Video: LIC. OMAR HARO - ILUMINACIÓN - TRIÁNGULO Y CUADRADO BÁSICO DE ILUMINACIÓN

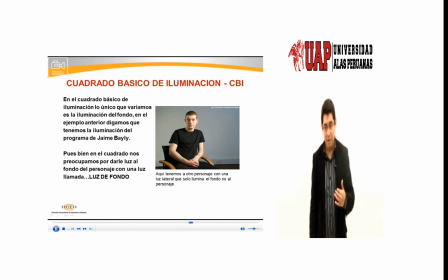solo ilumina el fondo no al personaje dónde va a ubicar sería una buena pregunta no puedo ubicar el tacho delante del personaje porque también le va a caer tiene que ir exactamente iluminando detrás del personaje hacia la pared ok no puede caerle a la persona porque estaría modificando el triángulo inicial que elabore.
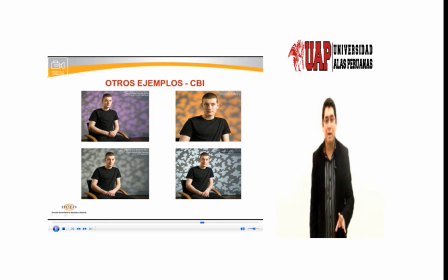Aquí tenemos por ejemplo cuatro variantes de cómo iluminar los fondos. Uno lo tenemos lila, en el otro naranja, en el otro medio plomo, medios difusos también y en el otro con unos diseños más enfocados. Esa luz siempre debe ir detrás del personaje, debe iluminar la pared pero por detrás.
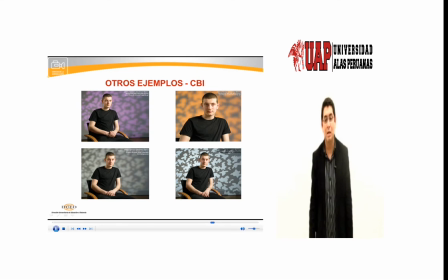No debe ir frontal, no debe ir a la altura ni del ki ni del fil porque va a modificar absolutamente todo.
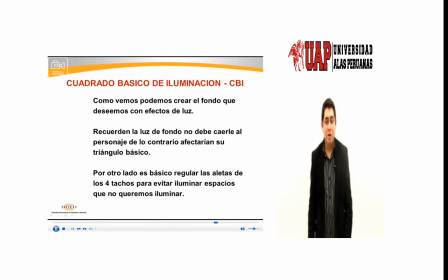Como vemos, podemos crear el fondo que deseemos con efectos de luz. Recuerden, la luz de fondo no debe caerle al personaje, de lo contrario afectaría su triángulo básico. Por otro lado, es básico regular las aletas de los cuatro tachos para evitar iluminar espacios que no queremos iluminar.
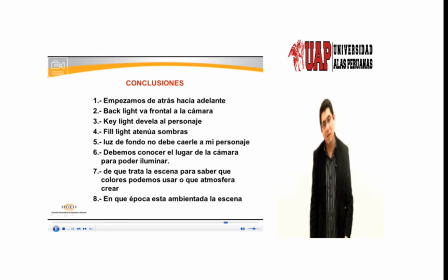Conclusiones, empezamos de atrás hacia adelante. Siempre con el backlight, luego el key y luego el fin. El backlight va a afrontar a la cámara. El keylight devela al personaje. el fill light atenúa las sombras producidas por el key light. La luz de fondo no debe caerle a mi personaje para nada, debe ir solo para los fondos, para los backings, para las paredes.
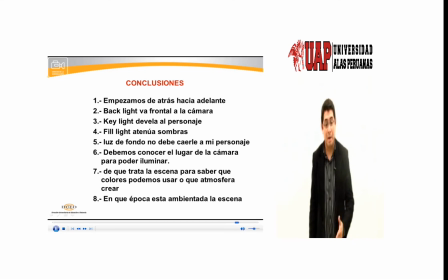Debemos conocer el lugar de la cámara para poder iluminar, es algo importante. Yo no puedo empezar a iluminar si es que no sé dónde va a estar la cámara, si es que no sé cuál va a ser mi encuadre, o si es que no sé hacia dónde se va a mover el actor. Bueno, otra conclusión, ¿de qué trata la escena para saber qué colores podemos usar o qué atmósfera crear.
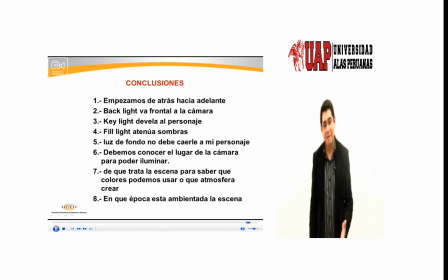Había puesto el ejemplo en sesiones anteriores, ¿qué pasa si me toca grabar, por ejemplo, en el lejano oeste? Necesito saber qué temperatura voy a trabajar, ¿no? ¿En qué época está ambientada la escena?
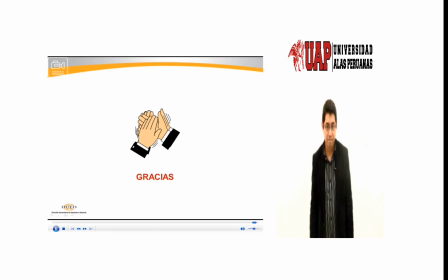También necesito saber ese tipo de situaciones. Muchas gracias chicos, nos vemos en la siguiente sesión.